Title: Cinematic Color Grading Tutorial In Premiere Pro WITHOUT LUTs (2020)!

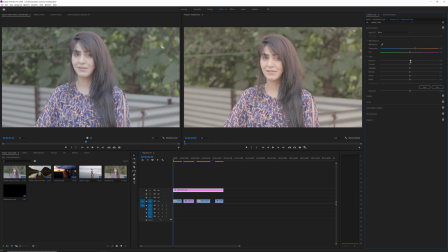If you think the footage is exposed properly, you can leave this as it is, or you know, you can play around with it until you're satisfied with. Now the next thing I'm gonna do is dial in some contrast, because obviously this footage is lacking a lot of contrast since it seems to be shot in a flat profile.
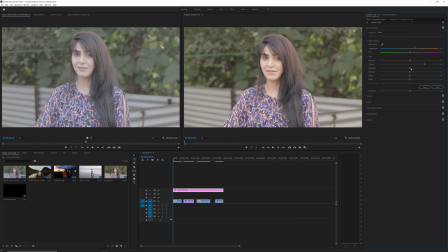So somewhere around 50 to 60 looks good. Then you've got the highlights, which alter the brightest parts of the image, such as her skin tone. We're gonna give this a little boost, and you can also increase the shadows, which are the dark parts, but to get that punchy image, I'm gonna actually drop the shadows down a bit.
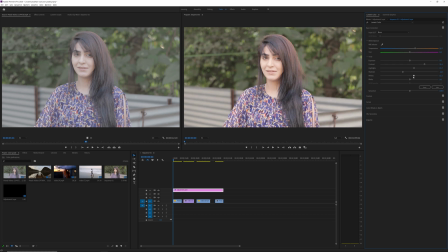Again, the whites are the whitest areas of the image. You can increase them or decrease them depending upon the look you're going for. I'm just gonna increase them just a bit and the blacks are the darkest parts of her image, so it's gonna affect her hair and stuff like that. So we're gonna, you know, you could dial it down a bit to get that dark look, or you could increase it a bit.
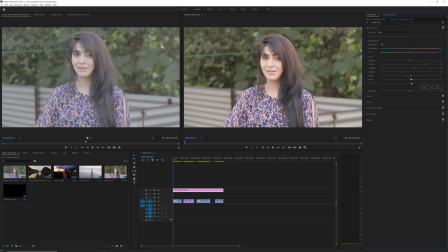Again, since this is shot in a log profile or a flat profile, I'm gonna dial it down a bit to get a little bit of that contrast going. Might even increase the contrast a bit. And now you can see that this is the adjustments that we've made in the basic correction tab.
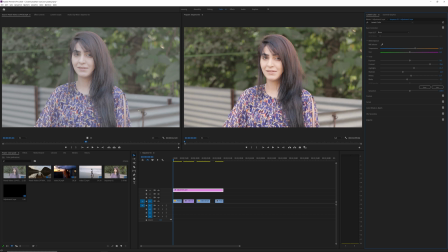And this is what we were before. So you can quickly click on this check mark button. And already you can see that we've started dialing in the look that we want to. Next up, the last option here is the saturation. Now I usually keep this as it is because I like to adjust the saturation and the creative tab. Now we go to the creative tab.
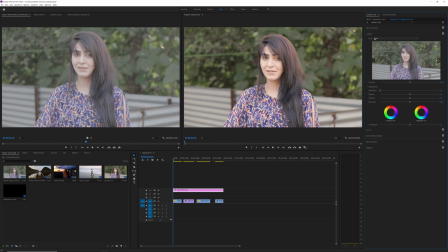The first thing you're going to see here is something called the look, and this is essentially where you can dial in a certain LUT to, you know, base your grade off of. However, today's video is going to be grading without any sort of LUTs, so you guys can actually understand what every single option allows you to do.
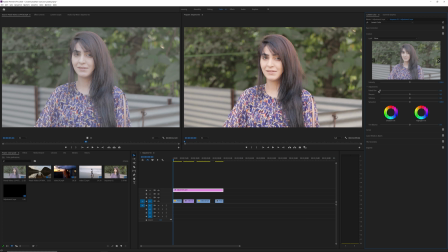So we're going to leave this blank. Next up, we've got the adjustments. You can add a little bit of faded film here to give it this faded retro look, but I'm not going to do that. You can sharpen up your footage, or you can make it soft depending upon what you want to do. I'm just going to put a little bit of sharpening.
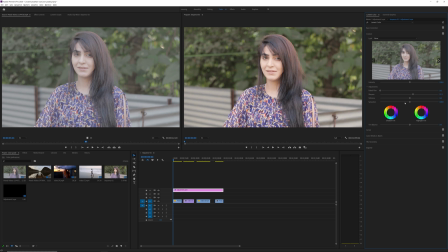Vibrance and saturation. Now this is something I really like playing with. I usually reduce the vibrance and increase the saturation. It gives it this really different effect. You guys can see before and after. It reduces the vibrance of the colors, but by reducing it and also increasing the saturation,
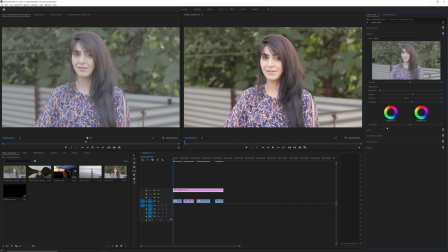you get this really nice blend of colors that appears to look really good. Next, we've got these two color wheels that allows you to modify the shadow tint and the highlight tint. You can select a particular color here to dial in a particular tint, and you can do that.
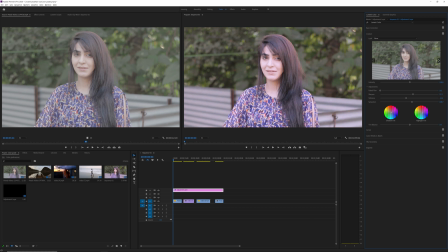You can dial in your classic teal and orange by simply navigating to the colors, but I'm not going to do that. You can double click on it to reset everything. And as you guys can see, this is the basic look that we have dialed in here.
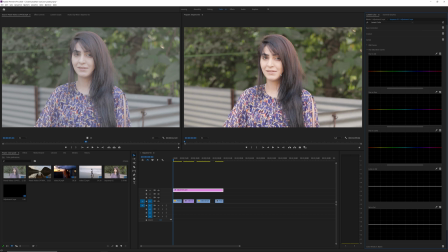Next up, we're going to go to the curve section. Now this is where the magic happens as far as Adobe Premiere Pro is concerned. All these different curves that you see is where you can control different colors and their hues and their luminances. Now, as I said, I'm gonna be going for a warm, moody look, and in that, you usually don't see a lot of blues.
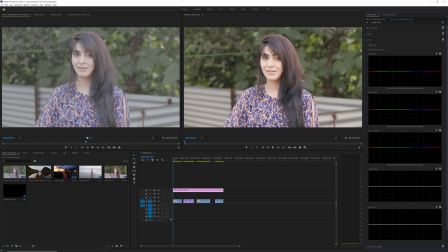So all these blues have to go away. So what I'm gonna do is go to the first one, which is the hue versus saturation, and you want to select a particular hue, for example, the blues here that I have selected. Click on it to find a marker, and then I'm gonna pull this down so that the blues, as you guys can see, get desaturated in the image.
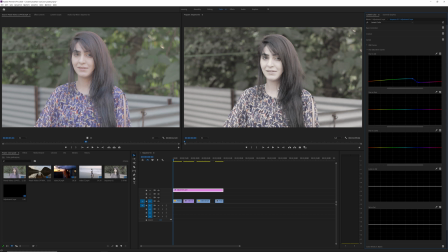But wait, what did that happen? It desaturated the greens as well as her face. Well, don't worry, you can again create markers by tapping on the selective colors and again hit and increase them so that only those colors get desaturated and not the greens as well as the blues.
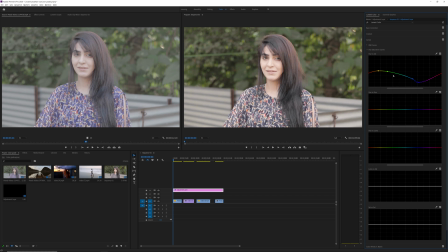So this is where you saturate them again. And right off the bat, you can see that we took off the colors of her clothing. We dialed that down and increased the skin tone to get more of a natural look.
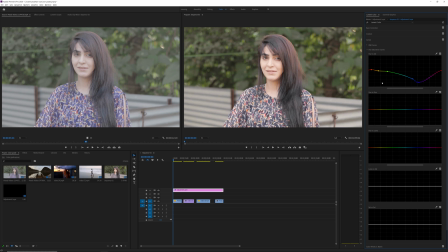So that is what we're gonna do here. Next up, we've got the hue versus hue tab. And this is where you can change a particular hue.